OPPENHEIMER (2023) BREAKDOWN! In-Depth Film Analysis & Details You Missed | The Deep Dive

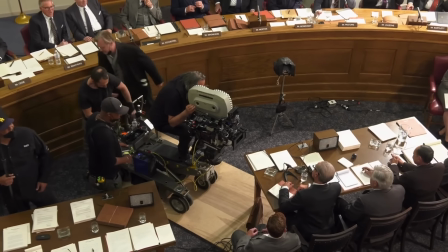(8:06)
And as a historical autobiographical drama, Nolan's story does resemble Aaron Sorkin's social network which also recounts the history of how an introspective loner
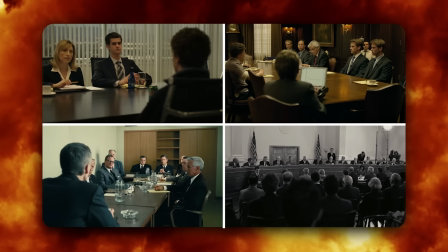(8:14)
builds something that ruins the world and telling the story by jumping across parallel legal proceedings that happen in different eras of time oppenheimer doesn't even know what this proceeding is
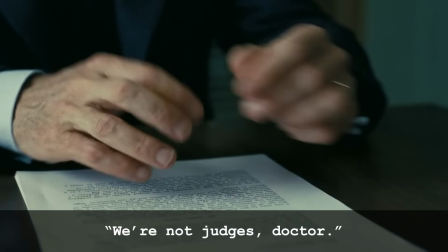(8:22) yes your honor we're not judges doctor
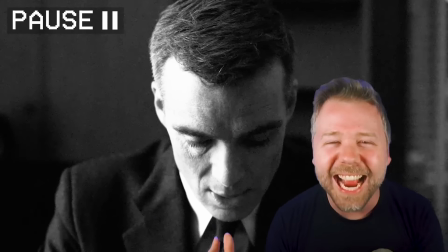(8:29)
already we are seeing that this is a sham hearing that is just designed theatrically to make oppenheimer feel like he's on criminal
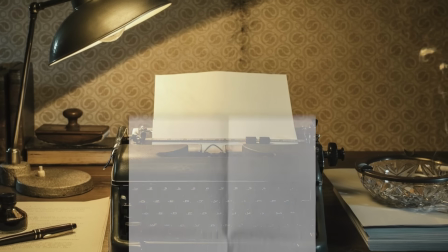(8:36)
trial much has been made of how christopher nolan's screenplay for this film takes the unusual step of putting exposition into the first person.
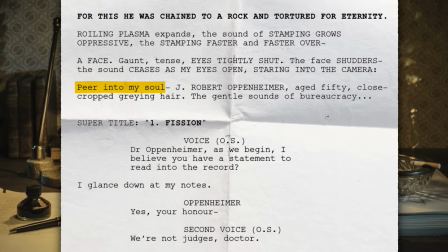(8:43)
For this scene, on page one, you can read, peer into my soul and I glance down at my notes.
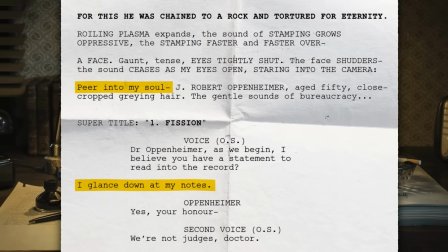(8:49)
Nolan did this so that when the full cast and crew read the screenplay,
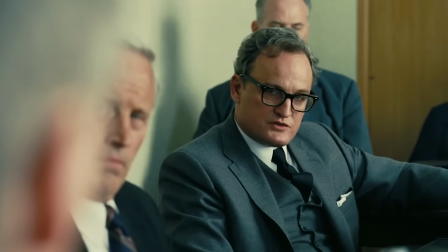(8:52)
they would know that this story would be told fully from Oppenheimer's subjected point of view and that everyone's performance at every shot should reflect the way Oppenheimer's mind's eye would see them.
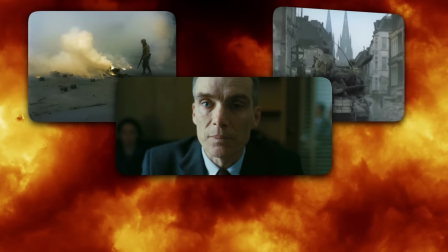(9:01)
Because Nolan didn't want this to just be a historical film about World War II or the Manhattan Project.
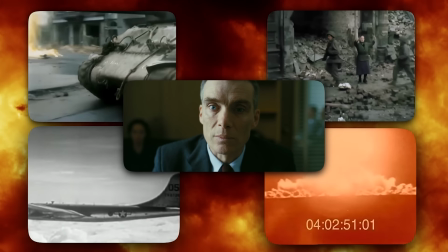(9:05)
He wanted it to be a personal horror of a man bringing his own greatest fears to life.
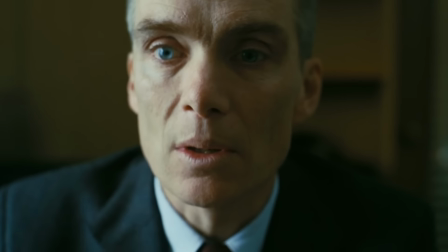(9:10) So Oppenheimer reads from his statement,
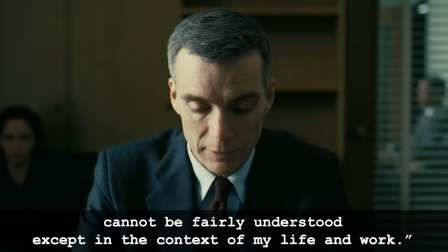(9:12) the so-called derogatory information in your indictment of me cannot be fairly understood except in the context of my life and my work.
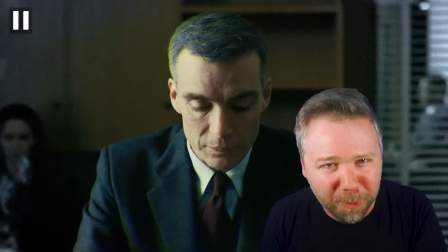(9:21)
Oppenheimer both disputes that being called a former socialist amounts to properly derogatory
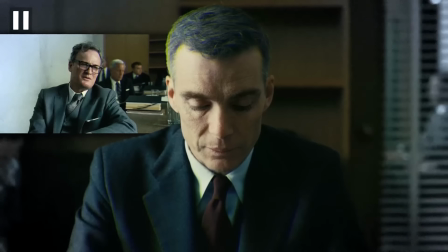(9:26)
semantics that Kitty will later weaponize against Roger Robb and tells us that in order to understand the bomb,
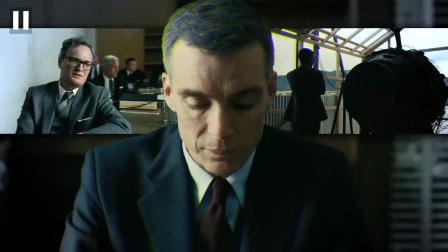(9:31)
we have to understand him. This subjectivity even affects the focus pole of this shot, creating this distortion effect on Oppenheimer's wife Kitty,
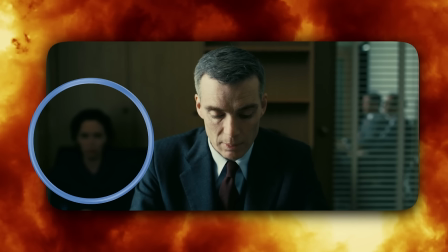(9:39)
played by Emily Blunt, hidden in plain sight in the background, looking like a ghastly skull.
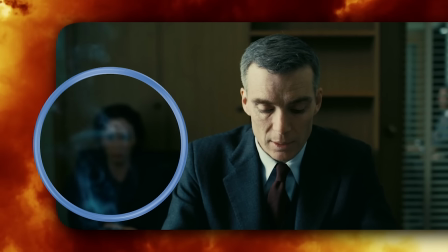(9:44)
She's right there in this opening shot, but the first time we watch this movie, we don't even realize it's Emily Blunt right there until like an hour from now.
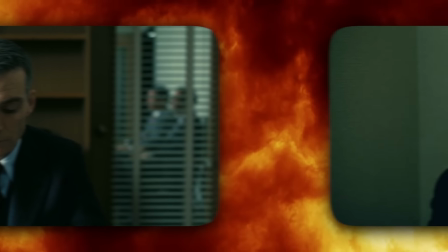(9:51)
She's just this kind of visual ghost that haunts Oppenheimer from the shadows, the skeleton of the loved ones he has burned through his choices.
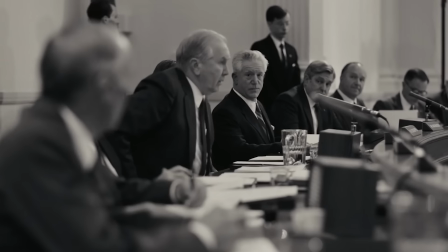(9:58)
Then we cut to Louis Strauss in 1958, Robert Downey Jr. facing his own upcoming hearing to be approved as commerce secretary by the u.s senate nolan
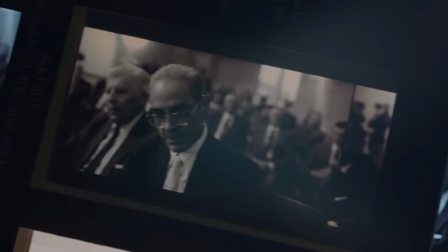(10:07)
shoots the strass focused scenes in black and white to help viewers separate the timelines of the film but also as a device that he used in
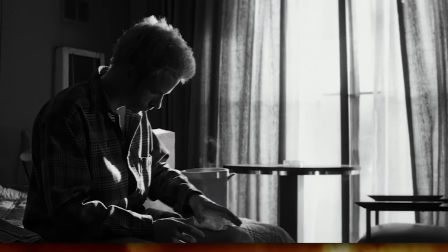(10:13)
his 2000 film memento which we will get to on this channel in memento the black and white scenes progress forward in chronology and represent objective factual reality
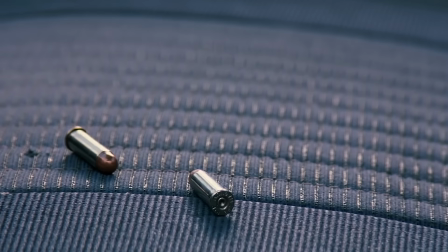(10:21)
the scenes in color regress backward in time and represent leonard's subjective point of view and we can't always trust exactly what we see similarly in this
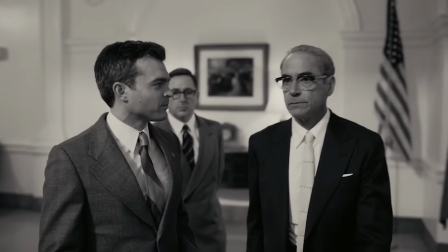(10:30)
film we can look at strass's black and white scenes as cold objective fact, even down to his misreading of Oppenheimer's exchange with Albert Einstein.
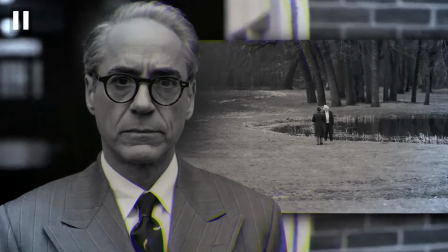(10:37)
Because if you think about it, we didn't actually see any tea be spilled there.
What did you say to him?
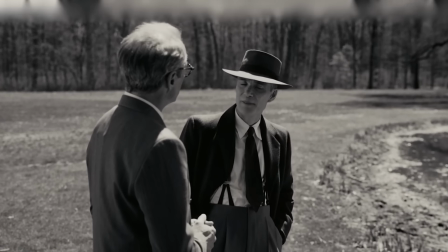(10:44)
The reality is there was no there there when it came to Strauss. But as he's asked about the Oppenheimer hearing by a Senate aide played by Alden Ehrenreich,
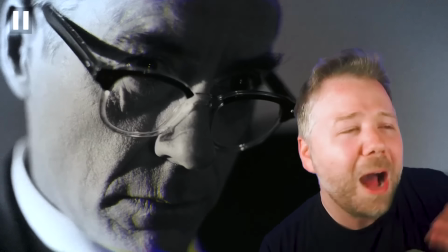(10:51)
Strauss gives this little tell when he shifts from posturing like he never thinks about the Oppenheimer hearing.
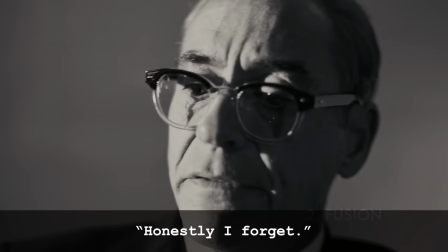(10:56) How long did he testify? Honestly, I forget. Well, I've only read the transcripts.
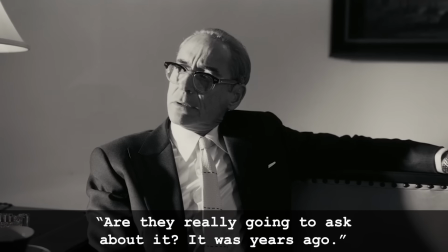(11:02)
to revealing that he clearly thinks about it every night.
Are they really going to ask about it? It was years ago.
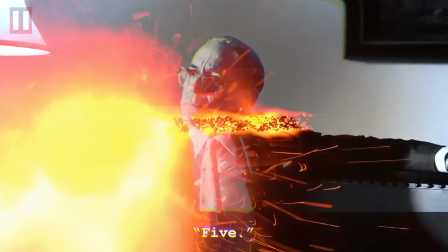(11:08) Four years ago. Five.
And I love this detail, because while the hearing was in 1954, four years before 1958, for Strauss,
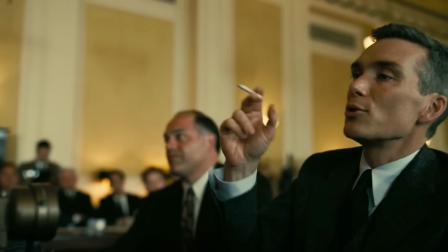(11:16)
the plot to destroy Oppenheimer's reputation actually began a year before that, when Oppenheimer had embarrassed him when they were both of the Atomic Energy Commission.
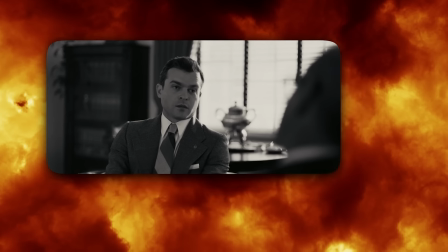(11:23)
So in this moment, this Senate aide realizes, huh, this actually was a far more personal feud than Strauss is letting on.
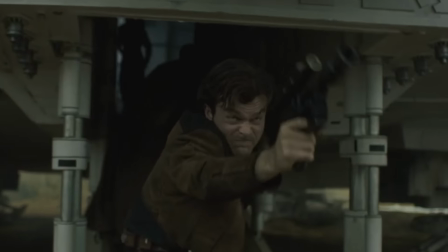(11:29)
And yes, Alden Ehrenreich had previously played Han Solo in Solo A Star Wars Story,
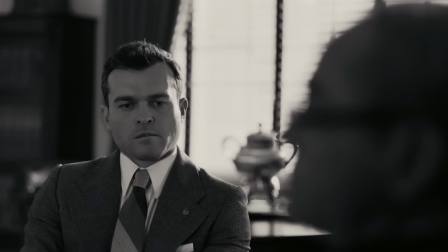(11:34)
because every actor in this film, down to the supporting players, had appeared first on call sheets in their past projects. It's all A-listers here. And maybe it's just a superficial aspect by which to judge a film, but this was a movie literally everyone in Hollywood wanted to be a part of.
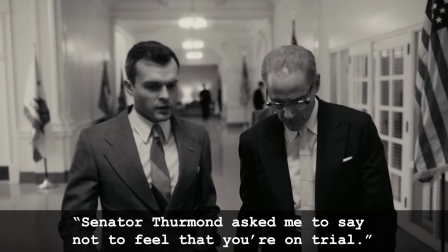(11:49) So the Senate aide says, Senator Thurman asked me to say not to feel that you're on trial.
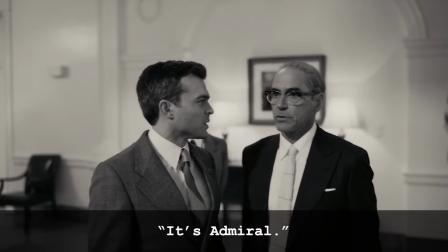(11:55) Really, Mr. Strauss. It's at home.
Robert Downey jr.
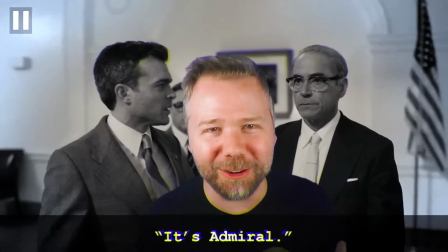(11:57)
Identified a key part of Strauss's character to immediately correct people on his name and title Notice he does this later in a very important moment when it comes to Strauss versus Strauss
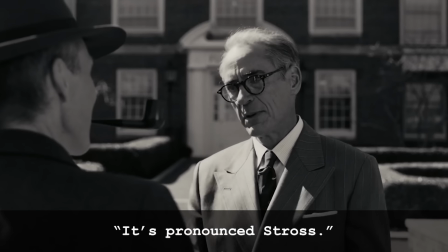(12:07)
It's pronounced Ross.
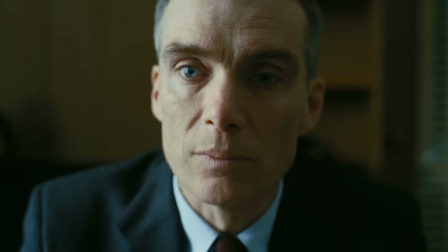(12:09)
So for obvious 1954 security clearance hearing Strauss deliberately set it up in this
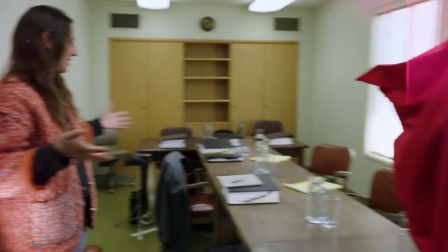(12:14)
claustrophobic office space and Nolan's team found a tiny tiny office in Alhambra,
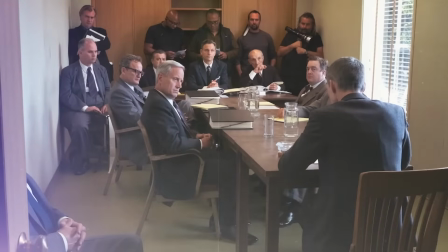(12:18)
California to force the actors into this cramped space so that they would be up in each other's faces and Forced to sit just feet away from someone
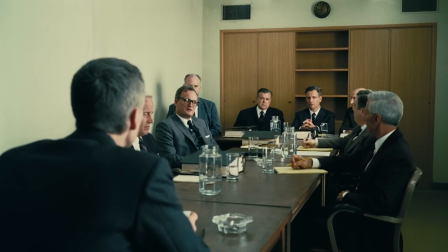(12:25)
when they would be testifying against them Roger Robb asks Oppenheimer if he was happier studying in Cambridge I was troubled by visions of a hidden Universe I love this the edit happens on the word invisible so that just the word visible is replaced by this insert
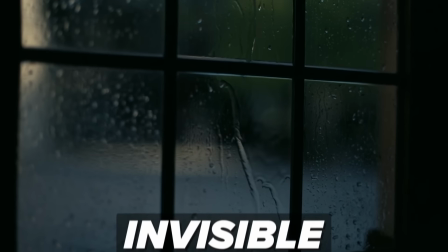(12:43)
troubled by visions of a hidden universe so
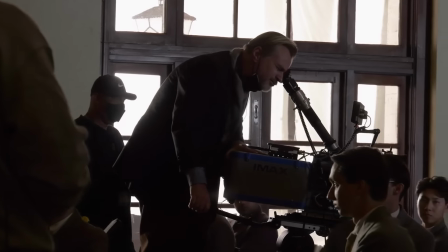(12:48)
nolan faced an interesting challenge with this movie when it came to depicting the atom and subatomic particles without using any computer generated visual effects to do this vfx supervisor andrew jackson vfx producer mike chambers and special effects supervisor scott fisher constructed a series of science
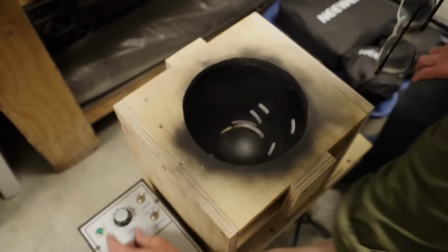(13:03)
experiments they called them in this tent that was off to the side of the set involving magnetized beads spinning super fast or shooting falling sand and bursts of
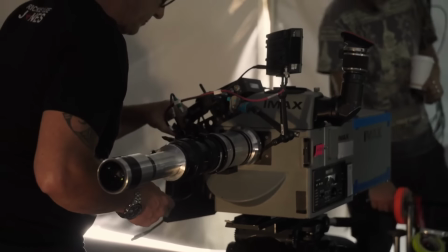(13:11)
water in slow motion and imax even built them a special lens to shoot in macroscopic extreme close-ups in the making of documentary they show
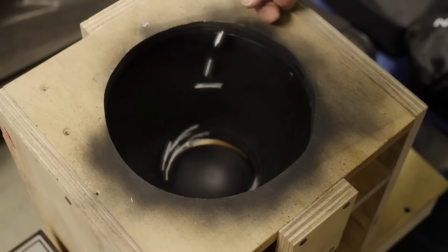(13:19)
one of these apparatuses that spins beads in a basin over a magnetized sphere causing them to collide chaotically so that at higher speeds they would have to cover
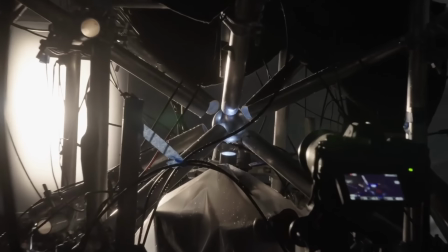(13:26)
it with a plexiglass surface their own devices were like little atomic bombs that could do damage this is why it's important to have the script
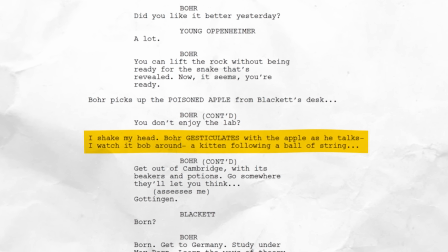(13:33)
written in the first person the effects team is inspired by this challenge to make something that should be
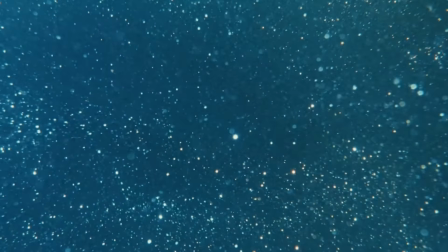(13:37)
an invisible hypothetical and render it real and tangible and messy and potentially physically painful.
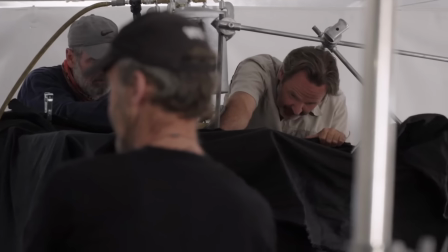(13:43)
In their closed-off tent, they were kind of like Oppenheimer's Los Alamos Manhattan Project, building something that had never been made before.
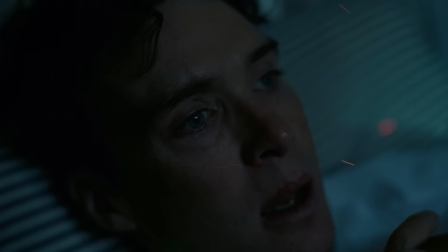(13:49)
All of this chaos is bottled up inside of Oppie's mind, as he just looks at rainwater outside of a window.
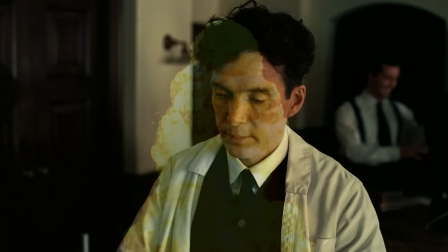(13:54)
This impressionable American left his home to study the new physics of Europe, and the possibilities broke his brain so badly that he needed all of us to be broken too.
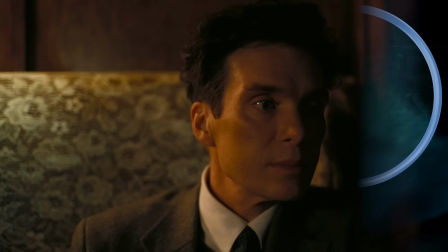(14:03)
On Oppie's pillow, notice his world is vibrating with that same chaos nolan used this effect throughout the film and they accomplish this by taking a photo of the
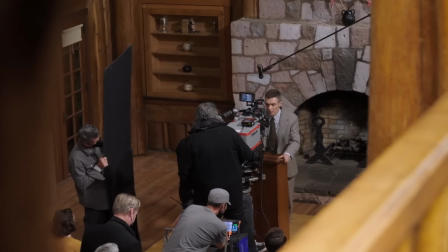(14:11)
background surface from the angle of the lens and then projecting that same image with light upon itself and then just vibrating that light projector but
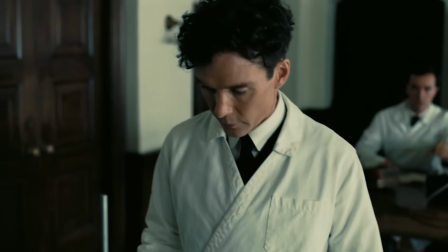(14:20)
oppi's inner chaos erupts into his outer world as he shatters the lab beaker his teacher patrick blackett played by james darcy who plays edwin jarvis
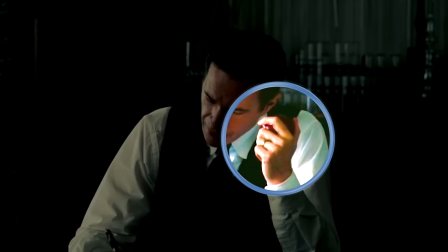(14:28)
in the mcu is gnawing on a red apple the moment he chastises oppi and as soon as they head off to niels bohr another student replaces that red
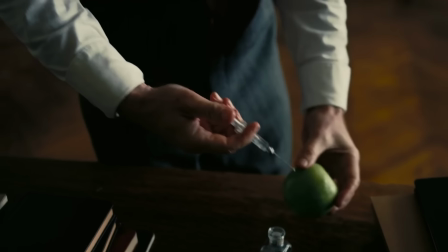(14:35)
apple with a green apple green for go poison your teacher so oppenheimer poisoning blackett's apple with potassium cyanide is documented in american
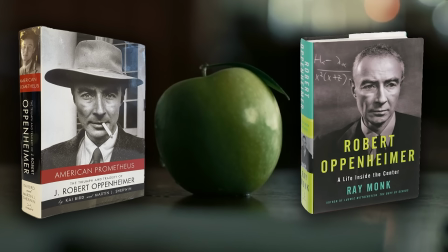(14:44)
prometheus as well as another biography of oppenheimer written by ray monk a life inside the center and they're both referencing a number of oppenheimer's real-life friends who repeated this to
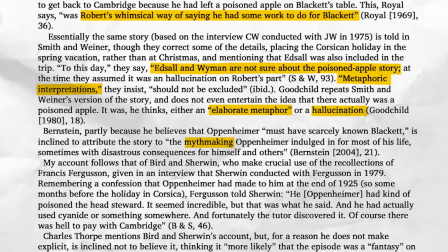(14:52)
them but that second biography states that oppenheimer relayed his story so many times in many different versions of friends throughout his life reportedly cambridge authorities found out
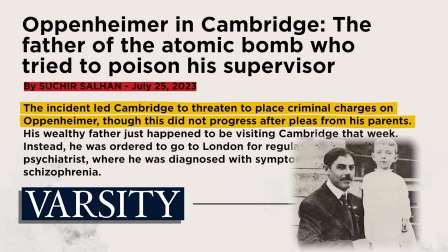(15:00)
about it and threatened to place criminal charges and robert's father intervened but really all we know for sure is that robert oppenheimer sought psychiatric treatment after this period of his life as this movie also states but we have to say reportedly about all this because robert's grandson charles oppenheimer publicly disputes
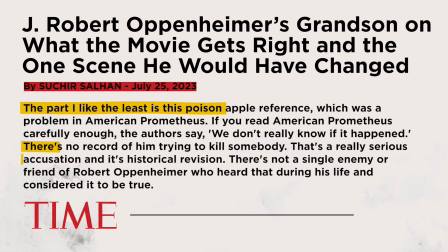(15:16)
this ever happened he calls the whole poisoned apple episode historical revision and he says that it was just kind of like a humorous anecdote that j robert oppenheimer would say to his friends and that none of them actually took it seriously. However, Charles Oppenheimer praises Nolan's film, and I'm okay with Nolan including this anecdote,
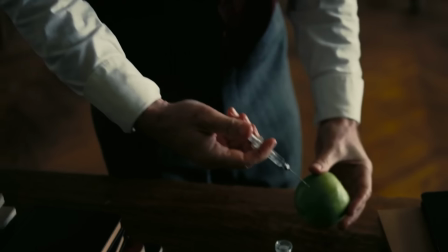(15:32)
not just because of the numerous sources documenting that it did happen at Cambridge, but really because, like the shot of Black Gloves drowning Gene Tatlock later,
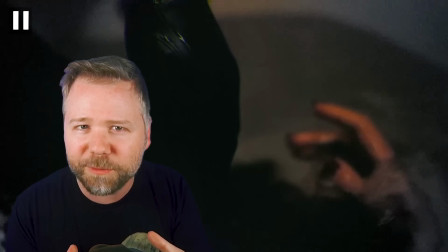(15:40)
Nolan is okay framing reality in subjective ways to tell a greater truth about the man,
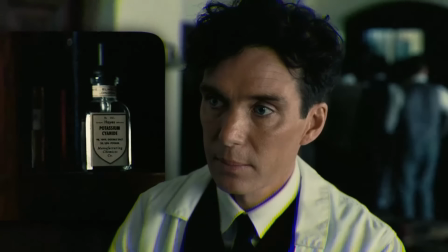(15:44)
that there was a simmering chaos inside of him to use science to dispense violent justice, but that he's equally terrified of having that blood on his hands.
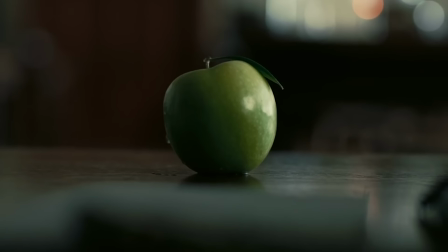(15:52)
And Nolan even leaves that apple in the close-up with a cyanide just dripping down the side of it,
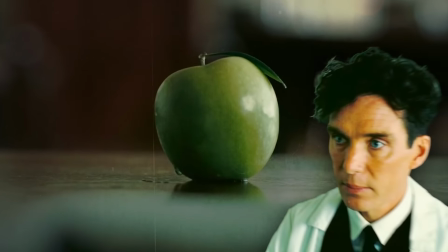(15:58)
pooling on the desk, to show that for Oppie, it wasn't really a premeditated act of attempted murder,
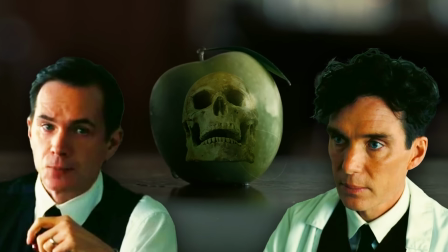(16:02)
but really just kind of an act of impulse against Blackett's relationship with his other ass-kissing pupils.